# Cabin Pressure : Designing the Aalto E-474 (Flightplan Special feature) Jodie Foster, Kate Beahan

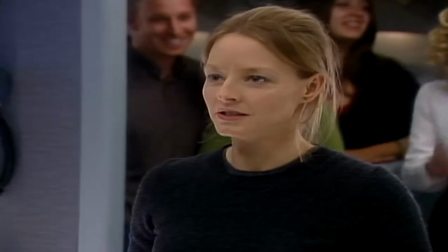[4:33] That's four. Four. Four. You're crazy. You're all crazy.
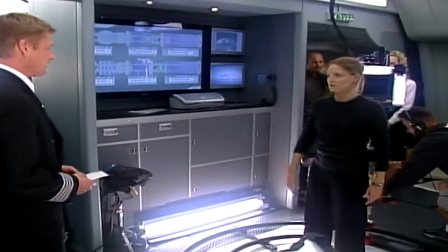[4:39] She was never on board. Nice. My character on board. Beautiful. That was fantastic.
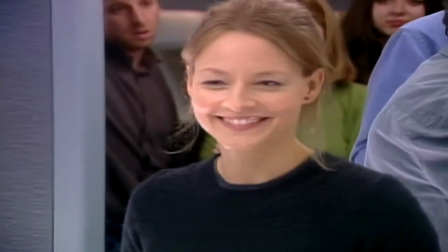[4:45] Ow. That was weird. Wouldn't that be funny? You guys were all stuck against them all.
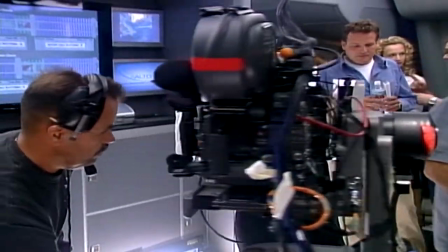[4:52] It's being overgrown, which is that other...
We built the plane to shoot. That was specifically engineered to be shot in. And that was as much of a consideration as the actual design of the aircraft from a physical beauty standpoint.
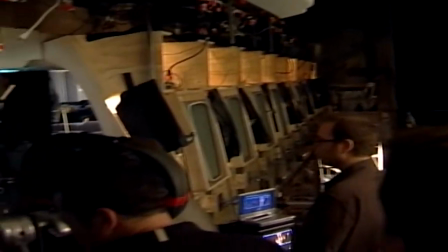[5:05]
We talked about being able to shoot not as if you were outside the plane, but from the outside of the plane, basically over the exterior seats in as a good angle.
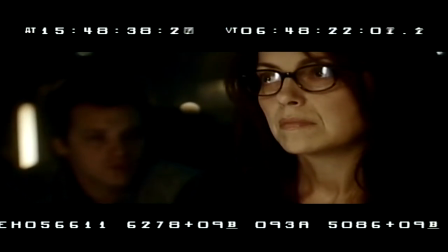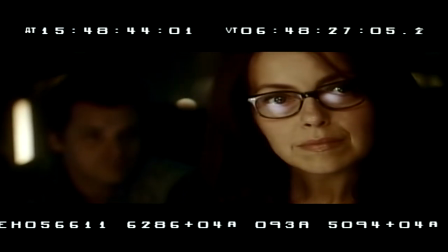[5:19]
So one of the challenges was trying to engineer the plane so the side walls could come out easily.
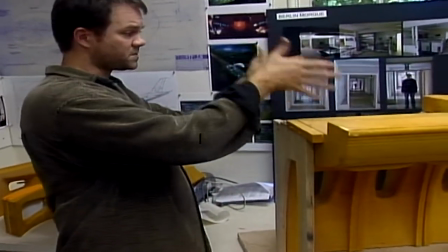[5:24]
All of the wall panels on the entire set are on this big truss that's right here, and they all hinge up into the air.
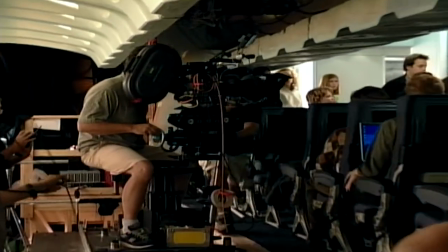[5:30]
So we're shooting through the actual side of the plane. It'll give them more time and flexibility in terms of how many shots they can get and also what kinds of shots they can get.
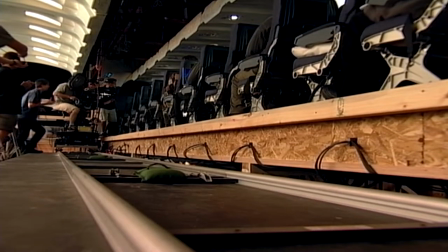[5:39] Set. Action.
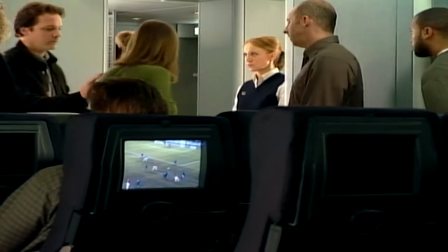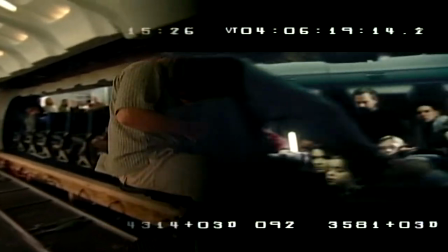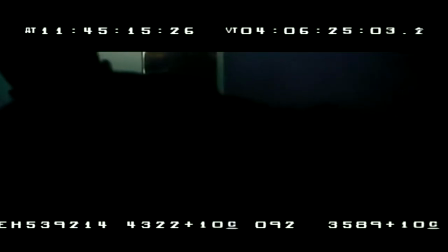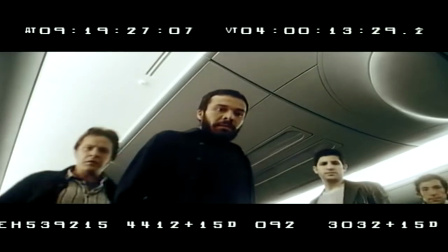[5:58]
All of the ceiling pieces over the aisle also hinge. It's almost like a flower. You can hinge the ceiling up on the set and hinge the bottom wall pieces out.
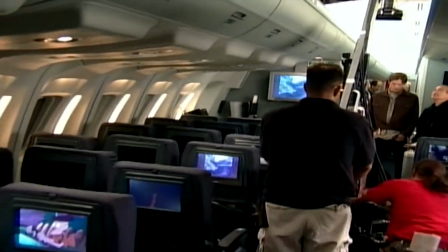[6:07]
We had a lot to shoot, so to sit around and wait for rows of seats to be taken in and out, that would have killed us.
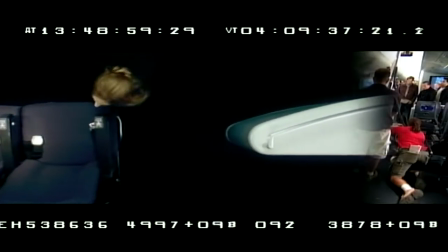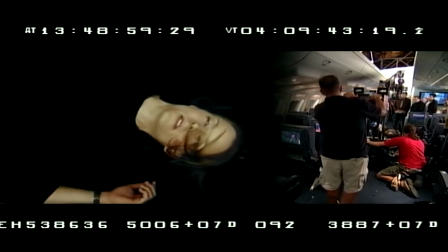We tried to keep the space as interesting as we possibly could,
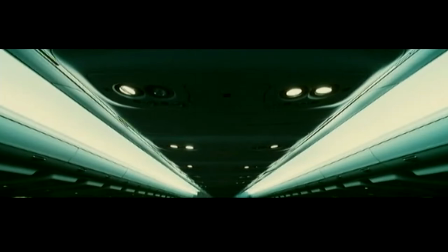[6:30]
and part of that was having about five or six lighting setups built into the plane that were very different from one another.
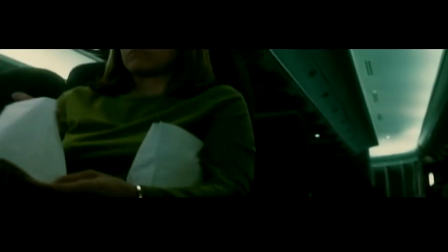[6:39]
You have a night light, a takeoff light, which is not quite as bright as the we're still on the tarmac light.
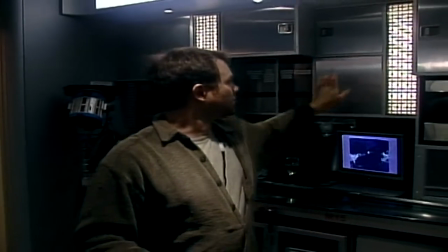[6:48]
It's the largest galley in the plane, galley two. You can see the side light on here, the backlit panels.
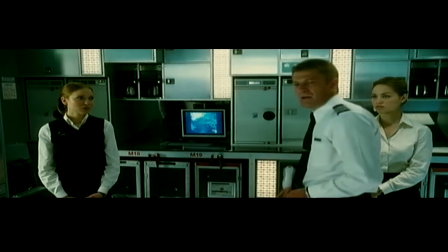[6:54]
With the introduction of some side light and even some low side light from here and from other places, it makes people look better.
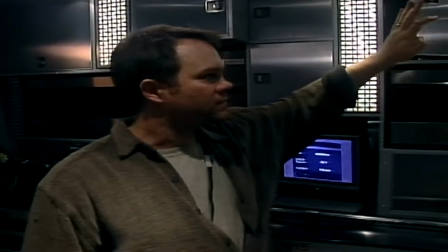[7:00]
A lot of these are practical. They either have things in them or not. Try to give, it's very difficult putting actors into a situation like this where they're not flight attendants.
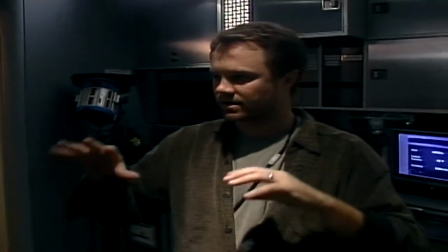[7:07]
There's not a natural mess to necessarily dealing with some of this equipment.
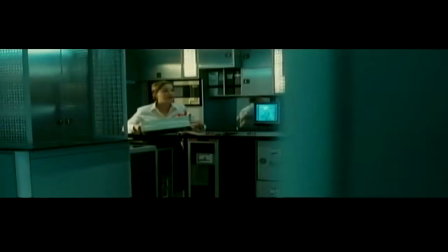[7:11]
So the more things you can actually set up that they can physically do is helpful.
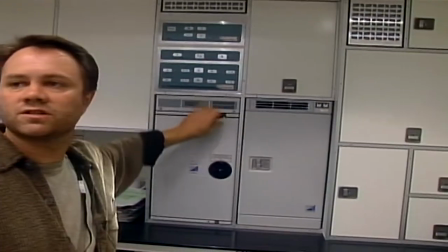[7:18]
A lot of these units we've gotten, they're for real.
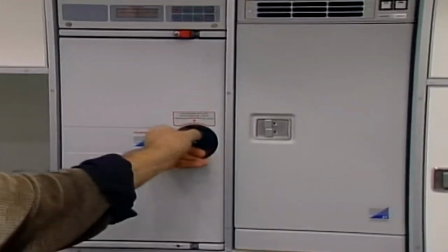[7:21]
This is actually a $50,000 oven that we got for free because BE Aerospace gave it to us as a product placement deal,
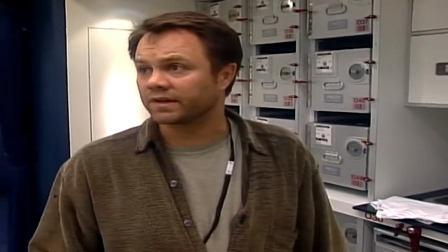[7:30]
which was fantastic.
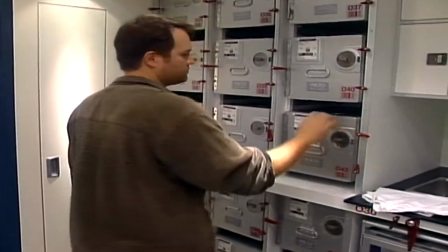[7:31]
And then all of these are, it's sort of real stuff set into our set.
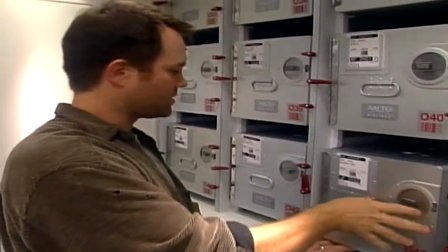[7:40]
And enough of the real stuff is there, so we actually, it looks real. It looks good.
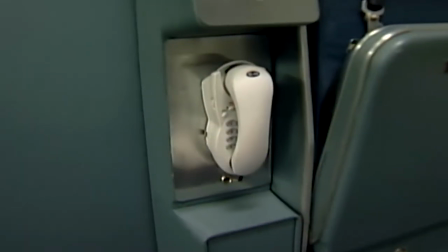[7:45]
It's interesting how many, you need a number of completely true details, and then after you reach sort of critical mass on those, everything else just works.
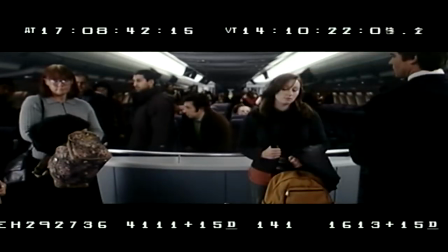[7:53]
Whenever we're looking at two actors acting in a scene, what you'll see in the background are background actors at various points that have been very carefully placed, acting out their own little scenarios and their own little plays.
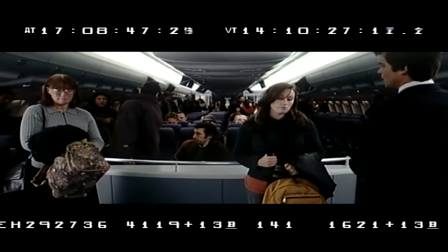[8:02] Ready? Background.
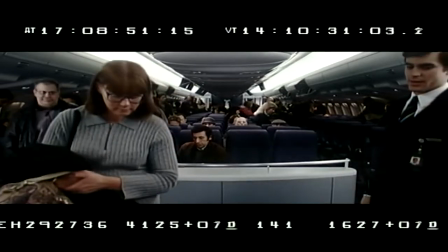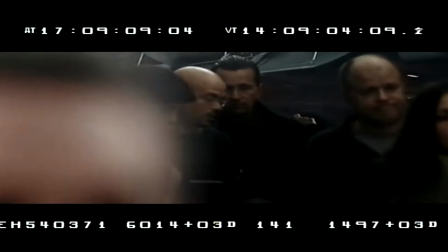[8:10]
Every single person that gets in the plane has been handpicked by Robert. We had several thousand people audition.
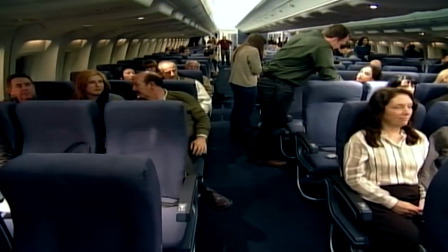[8:15]
We had 150 on the upper deck. We'll have 300 on the main deck. It's logistically an immense amount of work, just moving that number of people on and off a plane. We have eight doors and four stairways to get people in and out of the planes. We also have to dress them every day, And they also have to have three changes of clothing. In case something gets spilled on them, something gets lost, we have a replacement for it. Every magazine that they're reading, we have to create.
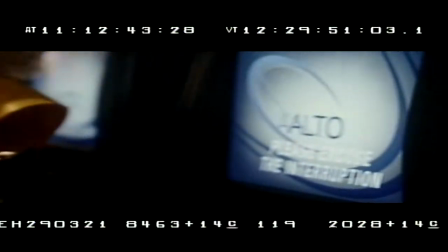[8:35]
We have to clear all the artwork in it. Every computer graphic that they're looking at, we need to create.